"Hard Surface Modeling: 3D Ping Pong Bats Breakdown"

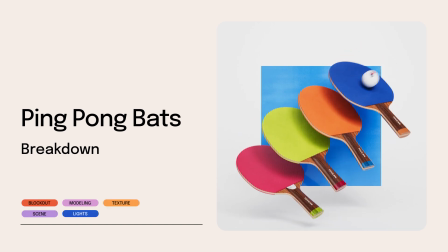0:00 Hello! In this video I'll walk you through the main steps I took to create these ping pong bats.
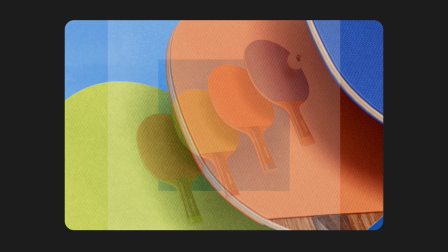0:04 I'll revisit some of the blocking and modeling steps, dive deeper into textures and show you how I set up the scene to achieve renders like this.
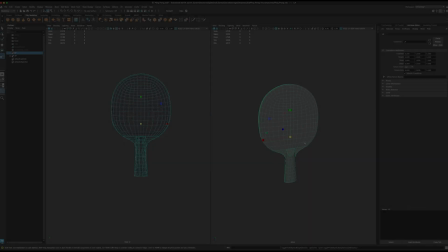0:11 Alright, let's begin.
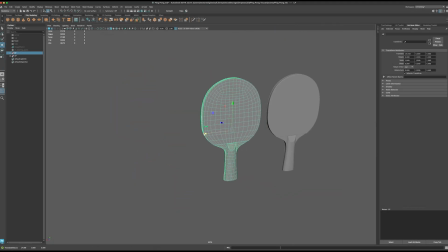0:13 These are the ones I created for the original project and just to show how I created this prop I'm going to redo some of the steps, for example how I approach the block out of the bat. For these kind of props that are pretty flat.
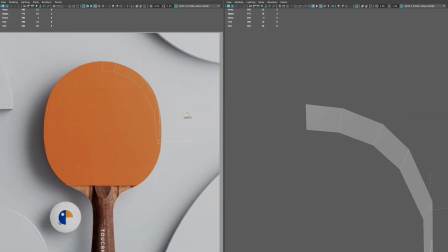0:28 I usually use this approach of just having one polygon and extruding it all around the silhouette I want to create. I go back and forth between the smooth preview and the low poly version to see how the curves go around the object. This is not very recommended, like it's actually not recommended to model with the smooth preview on,
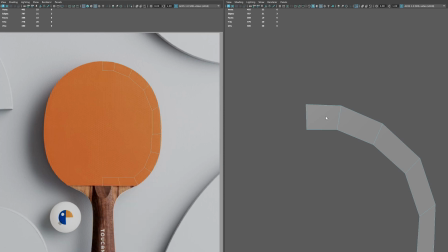0:47 but because I'm doing kind of like a very round object and later on I will still smooth it, I think in this case it's useful, at least it's useful for me. Maybe it's not the way, but you know, it works.
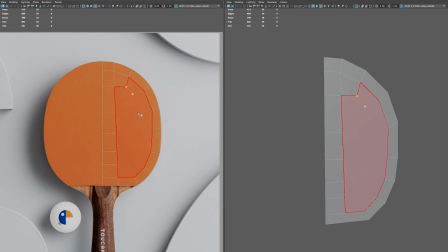0:59 Once I get the contour, I go ahead and work on the topology on the inside. I don't stress too much about it. Maybe I'm not doing a great job in topology. Maybe this could be improved.
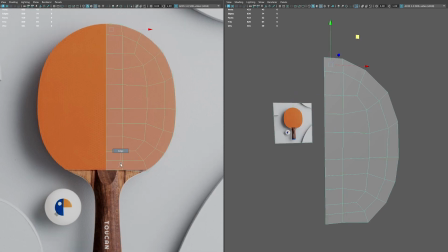1:10 But for this kind of projects, which are product photography, let's say, polycount doesn't matter that much because this will be rendered just once and you can go crazy really with the quality of the textures and the amount of polys.
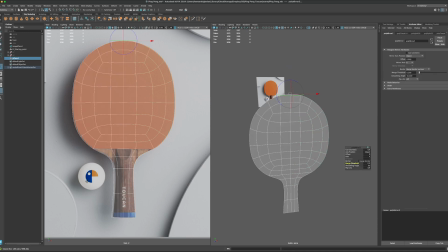1:27 Here you'll see me fixing some of the topology just to make it nice.
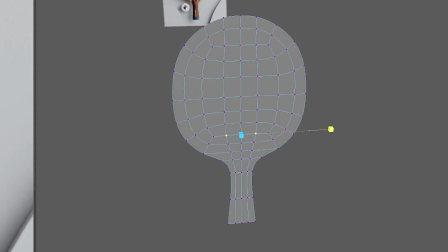1:32 And here is a quick comparison between the previous blockout and the new version I created. Of course, the new version looks nicer.
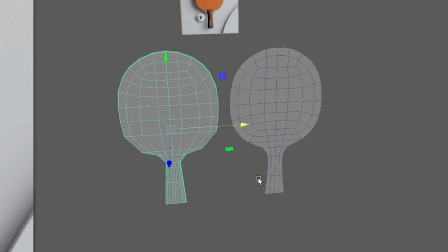1:38 I didn't put much effort on the first blockout.
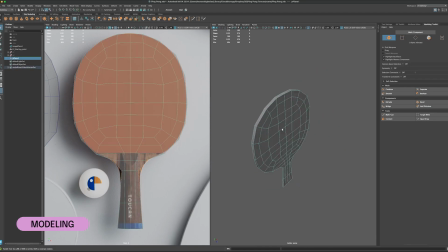1:41 Once I have the overall shape, I extrude it and duplicate it so I can create the rubber texture on both sides of the bat. I make a duplicate. I select only the polygons I need for one side, extrude that and put it into position.
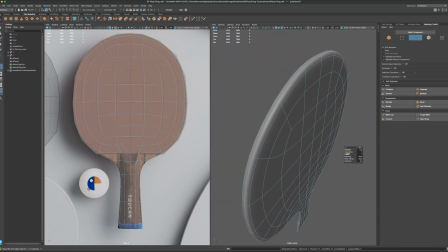1:58 I add some bevelings to the edges of the bat and also of the rubber material so everything looks more natural and not 3D rendered.
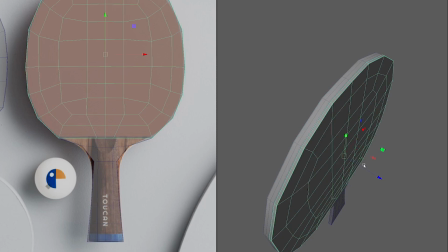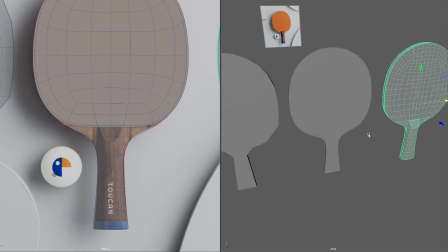2:13 So there we have it, that's the new mid-poly I would call it, if that's a thing,
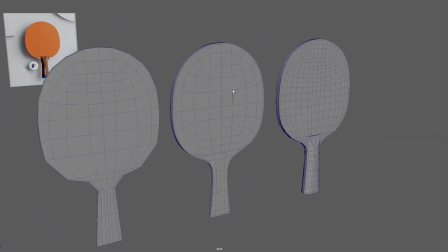2:18 the old blockout, the new blockout, the mid-poly and the high-poly version.
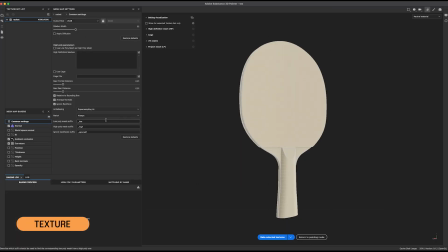2:24 Now in Substance Painter, I approach the bake pretty straightforward, I'm only baking the maps I need, the normal map, the curvature and ambient occlusion, because I won't be using like any subsurface scattering in this case, or any other map, this prop is quite simple actually.
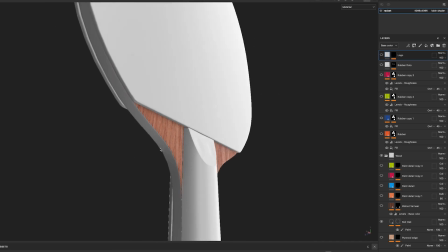2:40 If we have a better look at the textures, you'll see that I set up a wood material only on the sides of the bat,
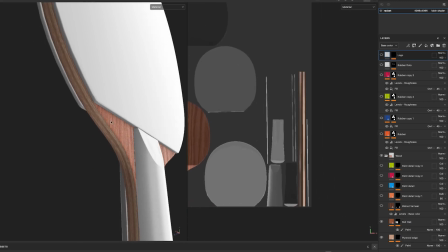2:48 and I divided the UV so that the edge of the bat is a perfect straight UV and that allows me to add another wood material to that section so
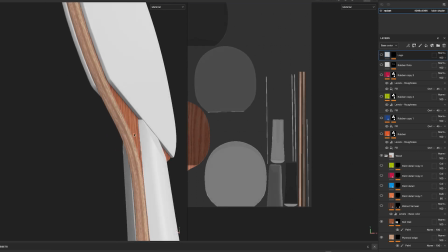2:57 it looks like a plywood but it's all glued together so you see the edge from the side and you see the wood material from the front.
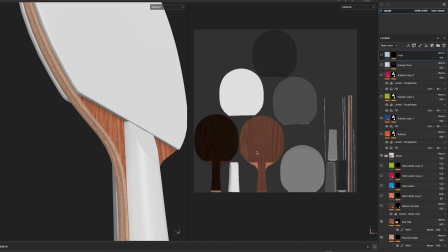3:05 Again I'm approaching this as if I would be building this prop in the real world and this is how it would look if you would cut with a CNC a piece of wood.
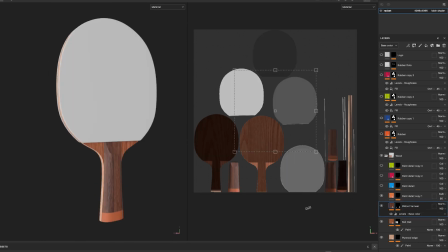3:14 Now same thing for handle, I didn't cover how I approached the UVs for this prop but again it's quite simple so I just went around the contours and I added another wood material to the handle and a little bit of color to the bottom of the bat and created different alternatives blue,
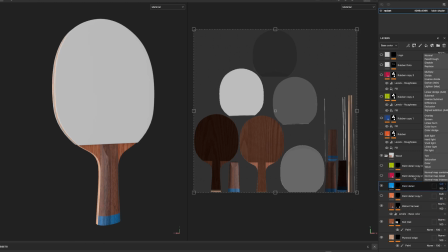3:31 pink, green just to have options when exporting everything so the final render looks a bit more colorful.
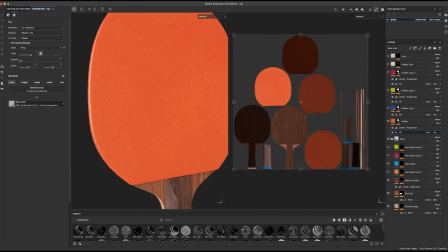3:39 One thing I'm paying more and more attention to in my renders is to add color variation because colors are not solid
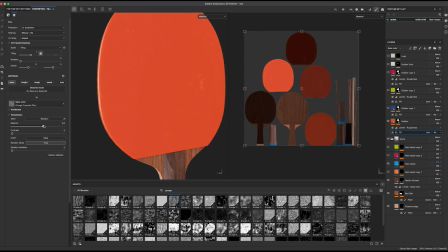3:46 in the real world so I think it's nice to add some grunge to the material just with a color variation and blur it out,
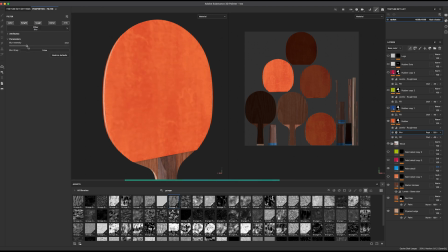3:53 so it's very subtle in the end. And you know, you can add two, three color variations, you know, you can go crazy, really,
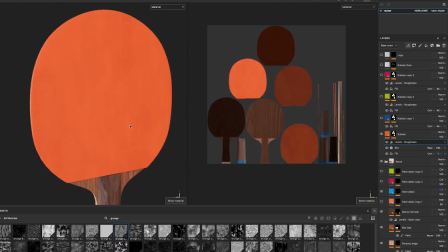4:00 but there's a point that, you know, like it won't be noticed if you add five or six color variations to the same color,
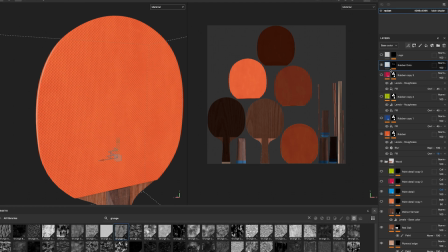4:05 it would just be unnoticeable.